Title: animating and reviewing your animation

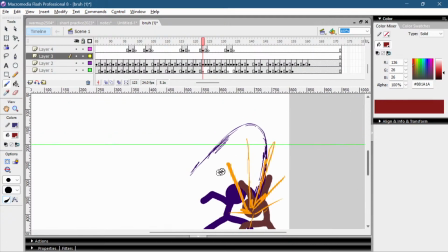It also looks bad if you have the curve in the middle of the smear. I would have the curve at the end of the smear. That would look much better. Instead of like the circle movement.
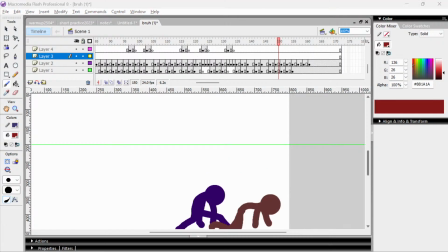Okay, next animation. Again, by Jamel Anims, he has 3 animations.
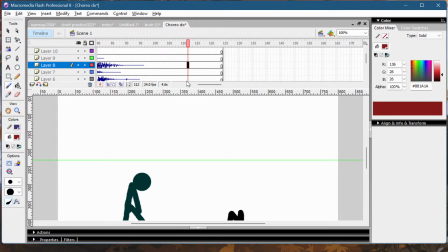It's also sound effects.
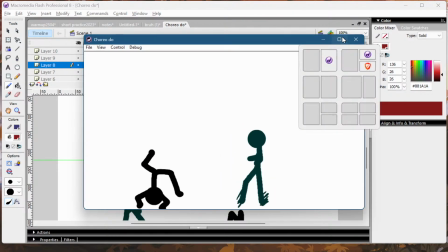Yo! This is already better.
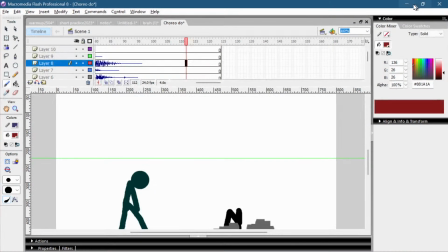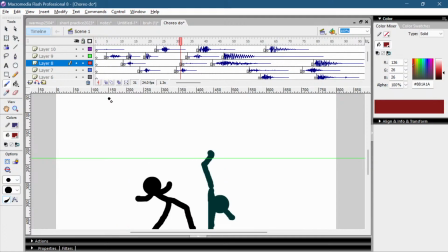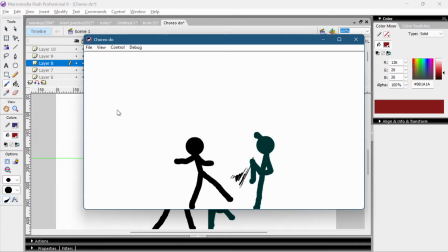This is a cool looking smear.
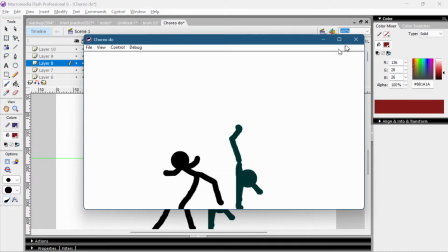I like that. This is much better choreography.
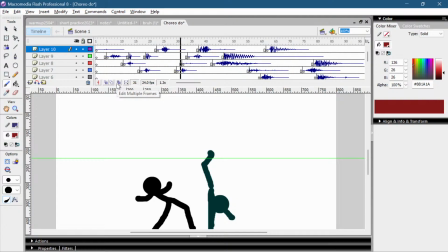Clean dodge.
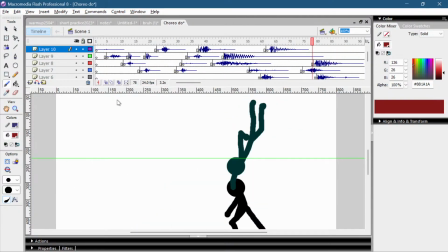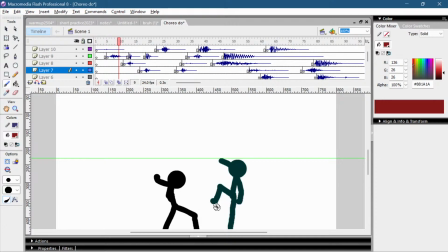But again, you don't have to use small smears like this.
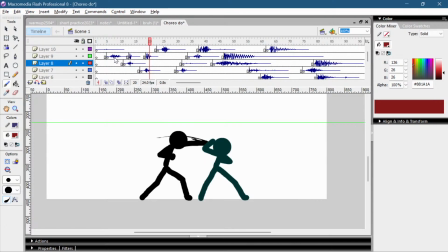Just use them for the attacks. And here you don't need the smear. Let me actually remove the smear.
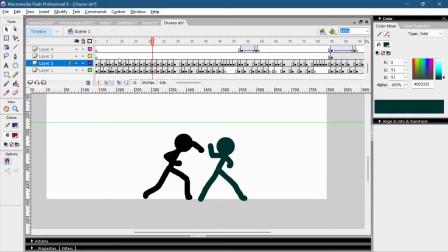Just to show you. You can still follow this movement. It doesn't look worse without the smear. So you don't need it.
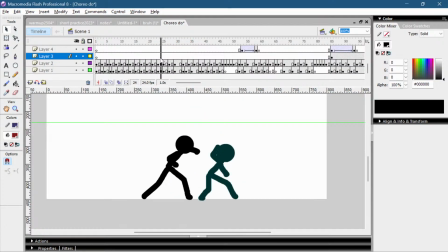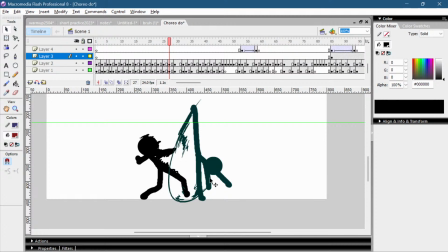Okay. I'm not complaining about this. It actually looks okay.
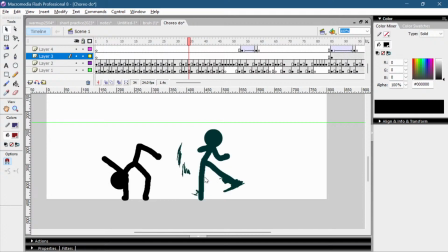This is fine too. Because there's a lot of progression. You can have to smear all of this. Here I would just draw the frames instead of smearing the spin.
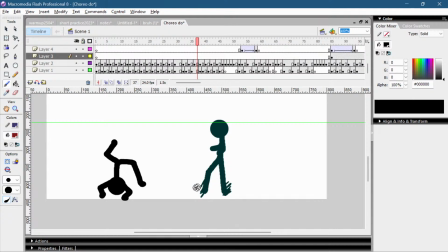Nobody can tell that he's trying to switch up his legs if you scribble it like this. It would look much better if you just animated the frames of him switching up the legs.
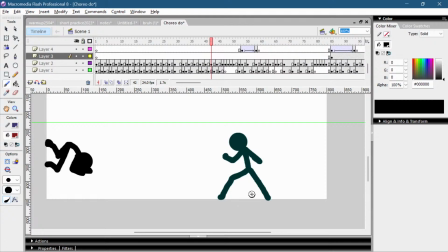I felt that headbutt. This is really well made.
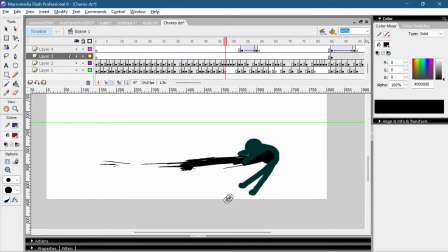I would personally blur this to make this even heavier.
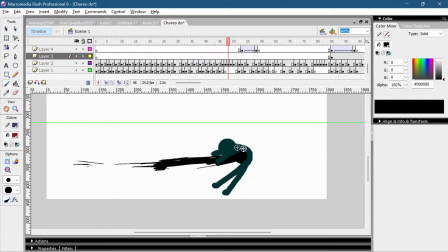But I would also use the shake. This feels so good.
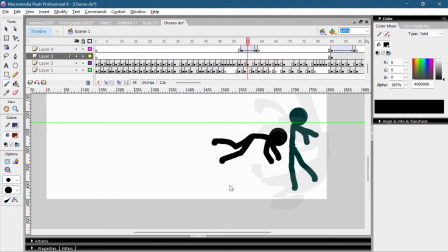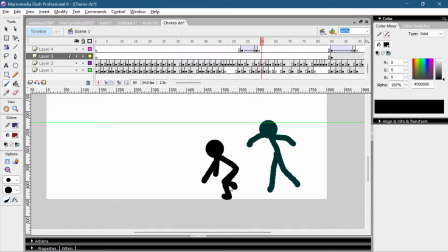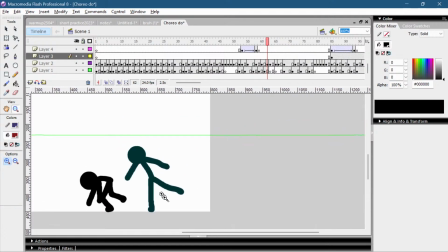Here I would move him down more, just to make this kick feel more powerful.
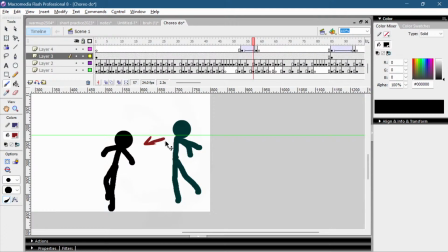Your attacks feel powerful if the enemy is moving into them and not like distancing from the attack.
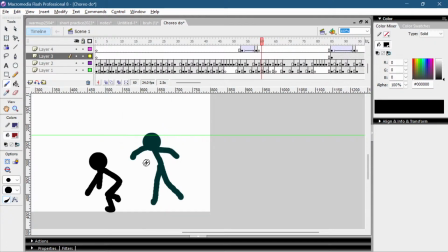If they move further into the attack,
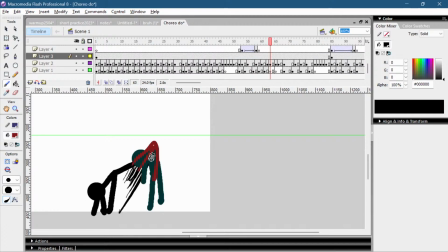then this pose, like this kick, would feel much more powerful.
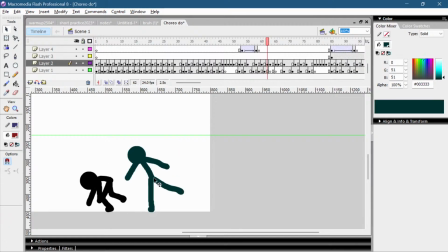Like just a bit like this.